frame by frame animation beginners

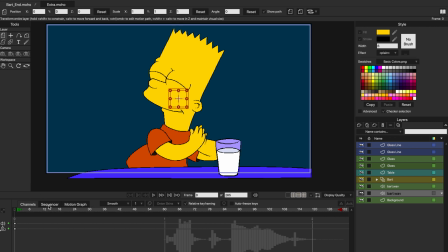On our timeline we have 3 buttons: Channels, Sequencer, and Motion Graph. If we click on the Sequencer option, we will see all the tracks and layers of our animation. You will see that they have the same name and order as in our layer panel. Here we can see our audio files and move them in our timeline.
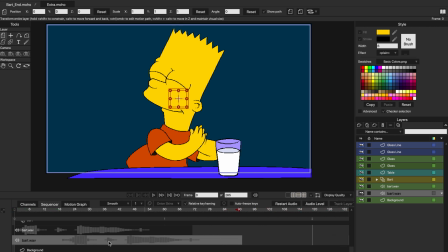Let's add another file. By doing this, you will be able to add sound effects, songs, and voices.
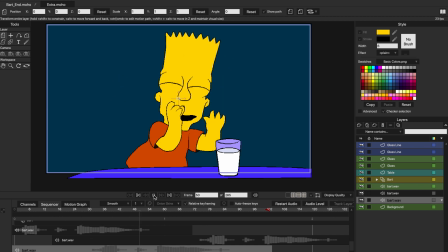Testify! Testify! Testify!
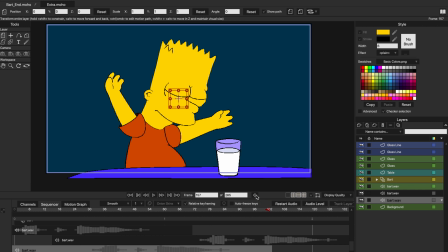You can mute the sound by pressing this button if you need to. If you select the audios in the Layers panel, they will be selected in the timeline.
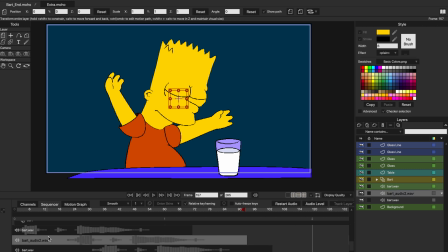You can rename them, move them, or delete them by clicking here or here. Adding color to the layers or frames helps us to organize our animation even more. To do this, we just have to click on the right square of our layer and simply choose a color.
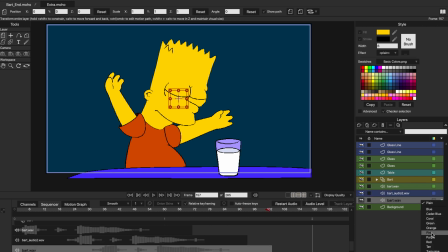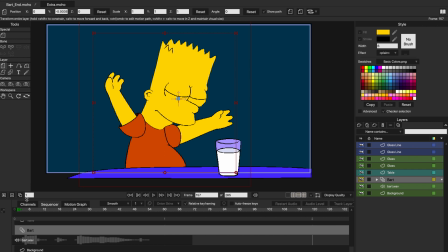Well, now having the sound in the right place, we can return to our normal timeline by clicking on Channels.
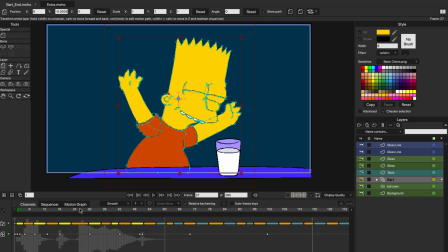In this case, I am going to work on the lip sync of my character's mouth based on the phonemes of my audio file. Testify! We have Bart saying, testify, and since he has a happy attitude, the modulation of the mouth tends to a smile.
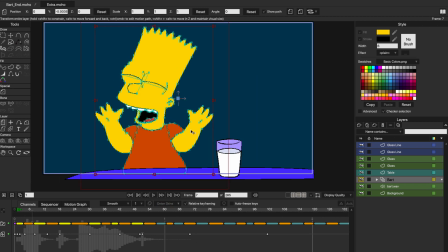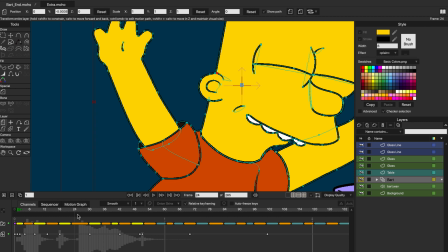It is important to emphasize the F, since that requires closing the mouth.
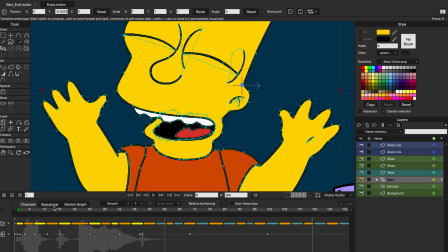We start with a happy expression.
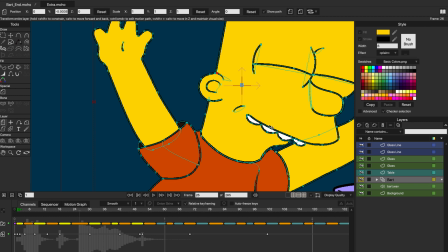We go through the closed mouth on the letter F. And we continue with the pronunciation of the letter Y.
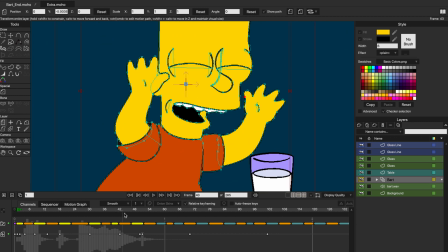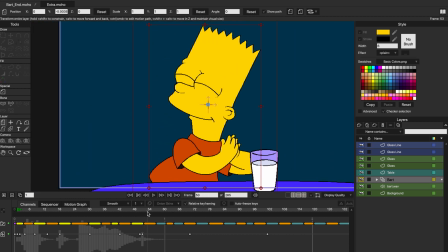The sound ends when he claps. It is recommended to draw some kind of guide based on your character's mouth.
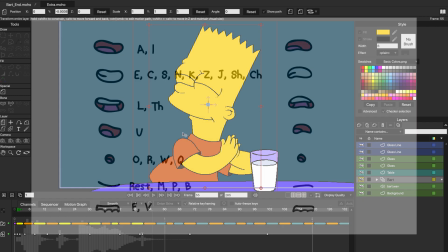You can draw several mouths and use them as a guide depending on the letters that the character is going to pronounce.
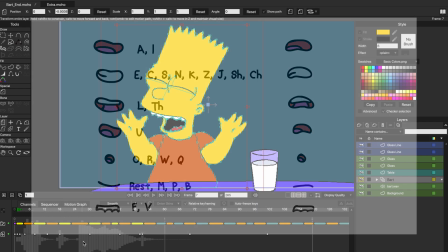This will help you remember and repeat the shape of the mouth when they speak. Another important detail is to remember the mood of our character.
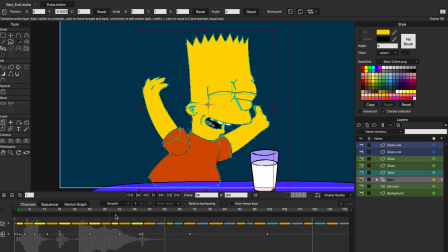That always influences the expressions.
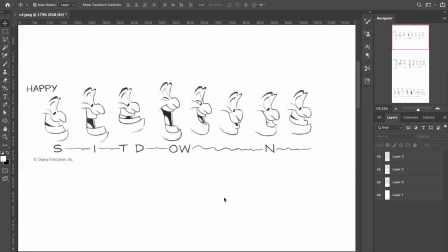As we can see in this example, if the character is smiling while speaking, the shape of the mouth will be different than if he is sad, angry, or crying, even if he is pronouncing the same word. So, depending on the animation, it is recommended to maintain the same attitude throughout the lip sync.
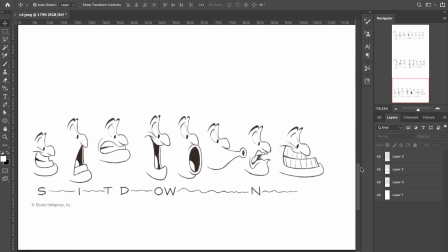That always helps to give the characters more personality. In Bart's case, I started and ended the animation with a smile. As we saw earlier with the ball example, always remember the timing and spacing.
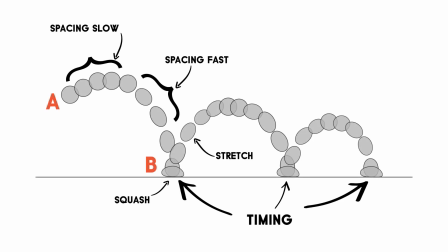Let's take this example to understand the concept of spacing and timing a little better. In this animation, the time taken for an object to move from point A to point B is referred to as timing. It is basically the space between key frames. And the space between two frames is referred to as spacing.
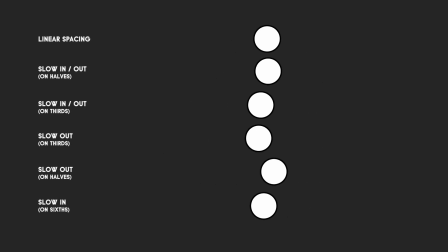So, in this example, the circles are moving from point A to point B in 1 second, with a linear motion at a rate of 24 frames per second.
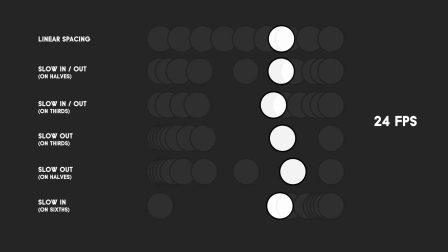In linear motion, the distance between each frame is the same. But in the real world, objects doesn't move like that.
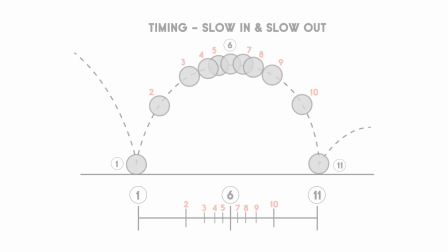This is why we need to manipulate the spacing. To make it easier to understand, here I created 3 graphs.
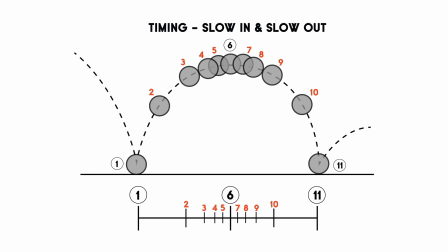We have the example of slow in and slow out, with its animation and the spacing table.
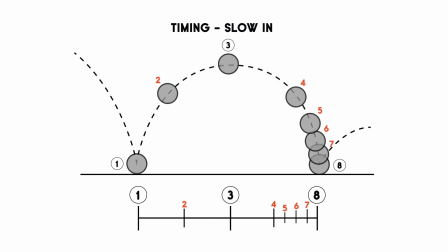Then we have the example of slow in, also with its spacing table. And finally, the example of the slow out graph.